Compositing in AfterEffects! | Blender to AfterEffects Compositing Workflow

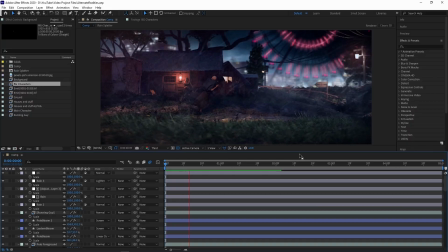In this video, I'll be showing you how you can take your renders from blender into after effects for compositing them I don't know if it will be a super detailed video But I'll be breaking down the compositing that I did for my alternate realities animation So that you can get a practical understanding of how you can do something like this with your own work Before you watch this video,
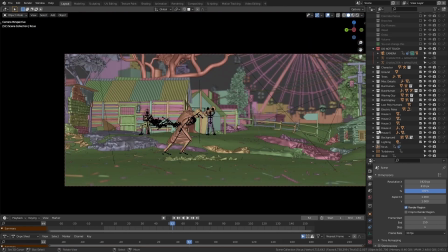I suggest that you watch my animation breakdown first as it will give you a better idea of how I constructed the scene as well as how I rendered it out Also,
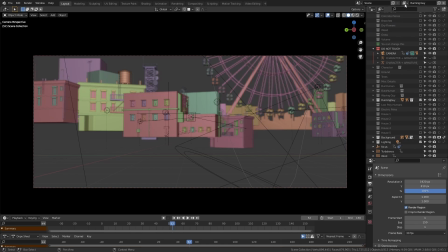I'm sorry that I couldn't post this video earlier. I just signed up for some stuff that I needed to finish before I could start working on this one.
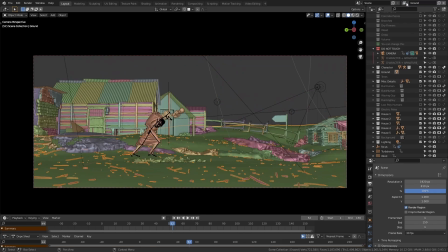I used a lot of render layers for this project and the first step for me was to combine all of these.
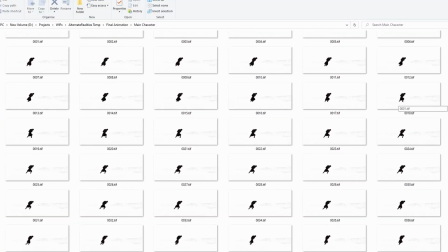You don't have to render out your scenes like I did, but try to at least render everything out as a sequence of images instead of a video file.
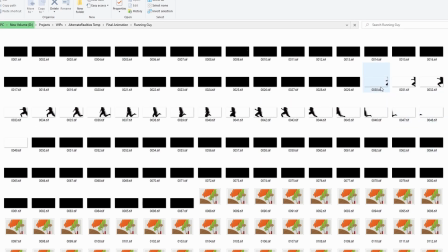That way, not only do you ensure that you don't lose all of your rendering progress if Blender or your PC happens to crash while rendering,
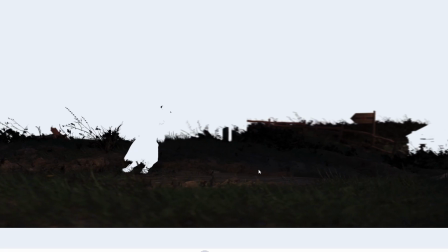you can also change the frame rate of your video later,
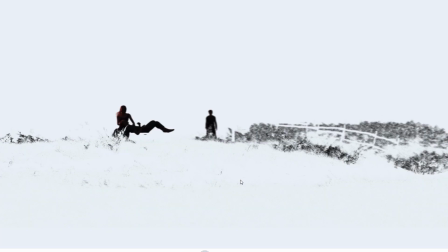fix any artifacts that might have appeared in one single frame easily and also maintain transparency in your render layers because that is crucial when you're working with them.
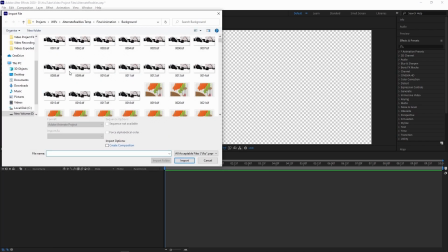Now the way you can import image sequences as video clips in After Effects is by selecting the first frame and then checking this
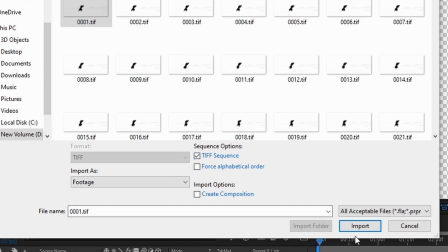TIFF sequence or PNG sequence or whatever the file format that you exported to and then you simply click on import.
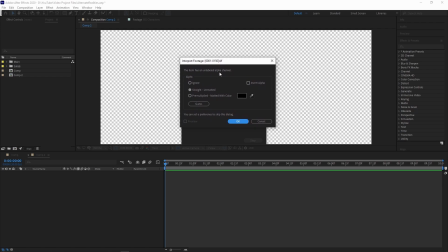If you exported the images with transparency it may ask you to label your alpha channel.
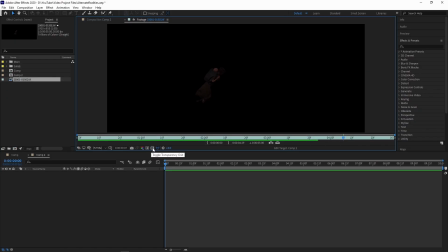Just go to straight unmet it and it should work just fine so that's how i got everything into after effects after which i layered them accordingly
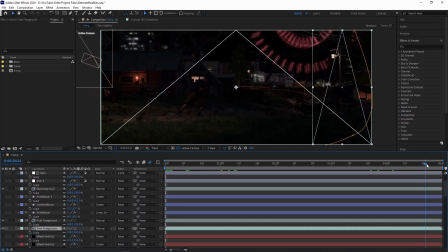to get the whole image i needed to mask out some parts to make them fit properly but that was just because i made some errors while preparing
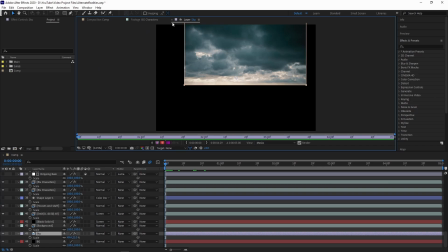the render layers i also downloaded a sky texture to use for the background use the turbulent displace effect on it and animated the turbulence offset
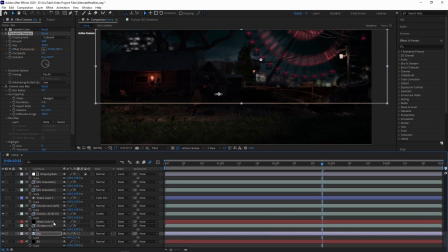to add some movement to the clouds that completes the first step the next step for me usually is to do the color correction and grading i tinted the
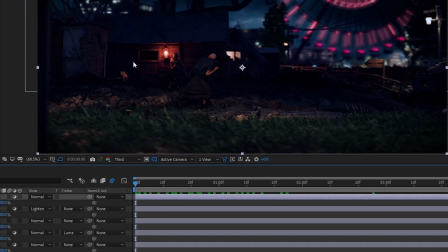shadows with a blue color so that i get that ominous dark tone i was aiming for now that the basics were done it was time to add the stuff
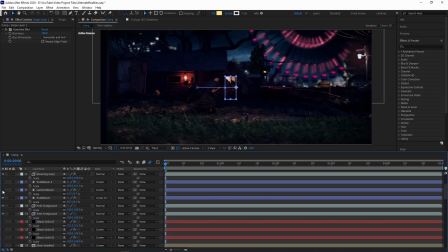that makes everything fit together i started off with some highlights just kind of made them bloom a bit by using soft shapes and then
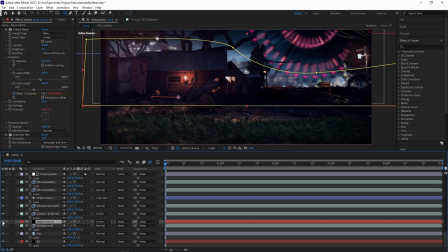using a screen or linear dodge blending mode then i added the mist for some extra atmosphere before we move on to adding the rain i
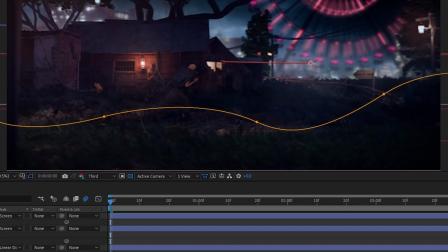made the mist by using a fractal noise effect on a solid black layer and then set the blending mode to screen so for the rain i mainly has
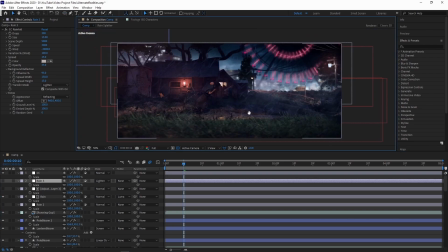three layers one was the most dense rain with medium size droplets and then i made one with smaller droplets and then one with
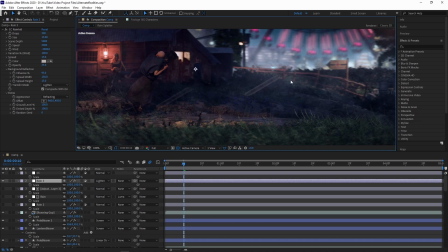big droplets and i made them kind of blurry so that they appeared closer to the camera the effect that i used to make all of these was the cc rainfall
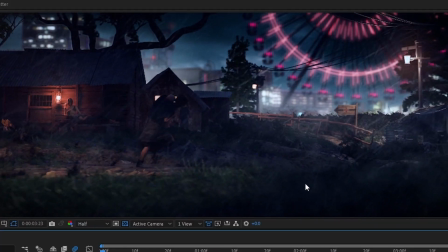effect combining all these it looked really cool and added a lot of dimension to the scene especially because of how well it worked with the mist now
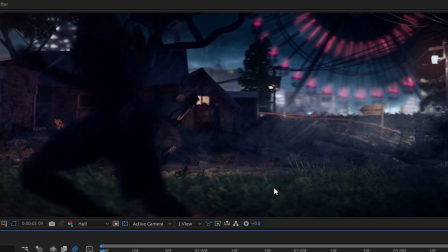i know that i'm not going over how to create the rain and stuff because then this video would be just unnecessarily long and off topic but
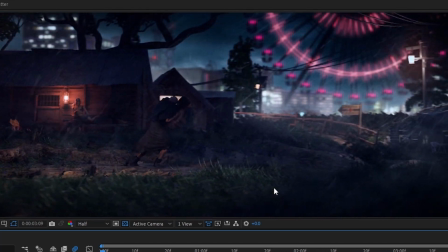these are topics that you can easily search up on youtube and get plenty of tutorials for. Anyway, the next step was to add some finer details.
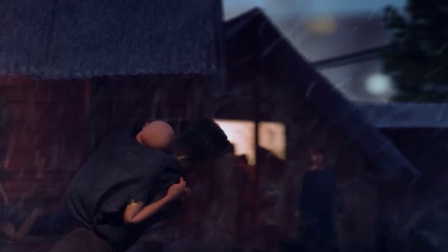So that included the rain rolling down from the roof and then falling down and the splattering of rain from the roofs, the rocks and the signboard.
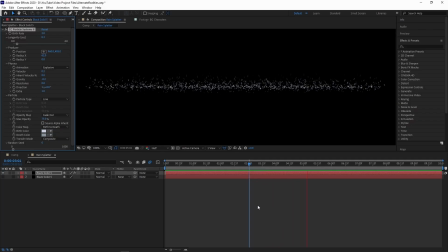I used the CC Particle System 2 effect for this. You can look up tutorials on how to create rain splatters and whatnot in After Effects and I'm sure you'll find lots of them.
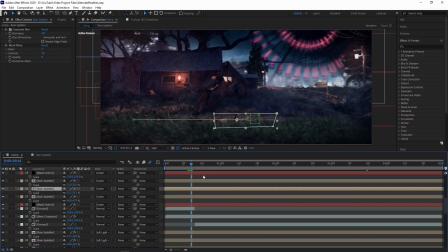If not, then let me know and I'll make a separate tutorial on it next. This pretty much sums up my compositing workflow in After Effects.
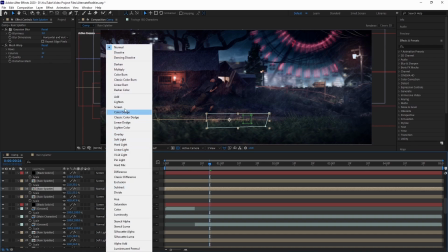To give you a quick recap, the first step is to layer all the render layers into a complete image then i try to tweak the colors a bit see
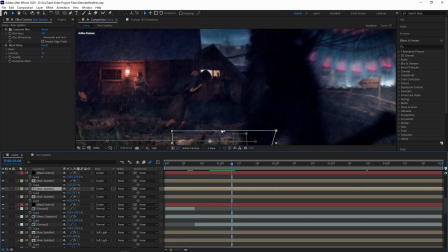what works for the scene or if it was a recreation of an image or clip i try to get it looking as close to
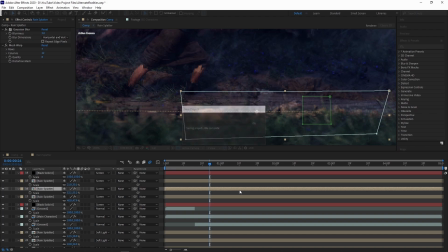it as possible then i try to add details by looking at real life images or asking other people by showing them a work in progress
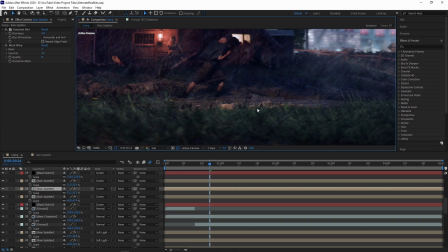then there's just a lot of tweaking and refining until i have something decent you want to make sure you spend some time on this part because it can
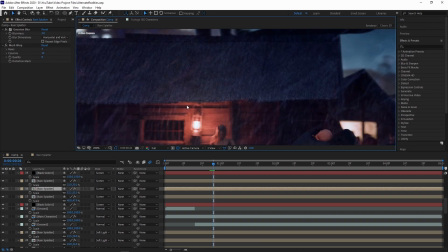really ruin your final output but then again you also want to make sure that your scene looks good enough without
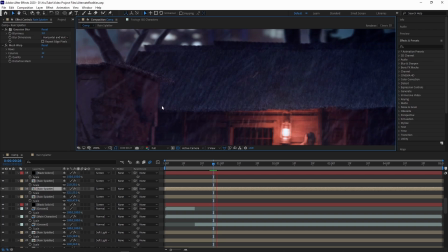any post-processing because you can't expect to import some trash and magically transform into something glorious.
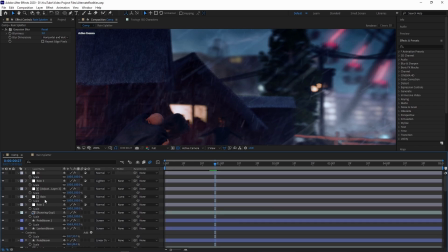This is kind of what happened to me with this scene. This scene took way too long to render especially with all the render layers and once it was done I realized the lighting
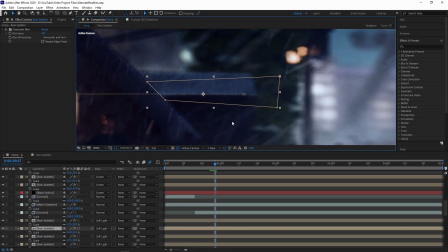wasn't as good as I expected it to be and I didn't have the option to render it all again as the contest deadline was very close.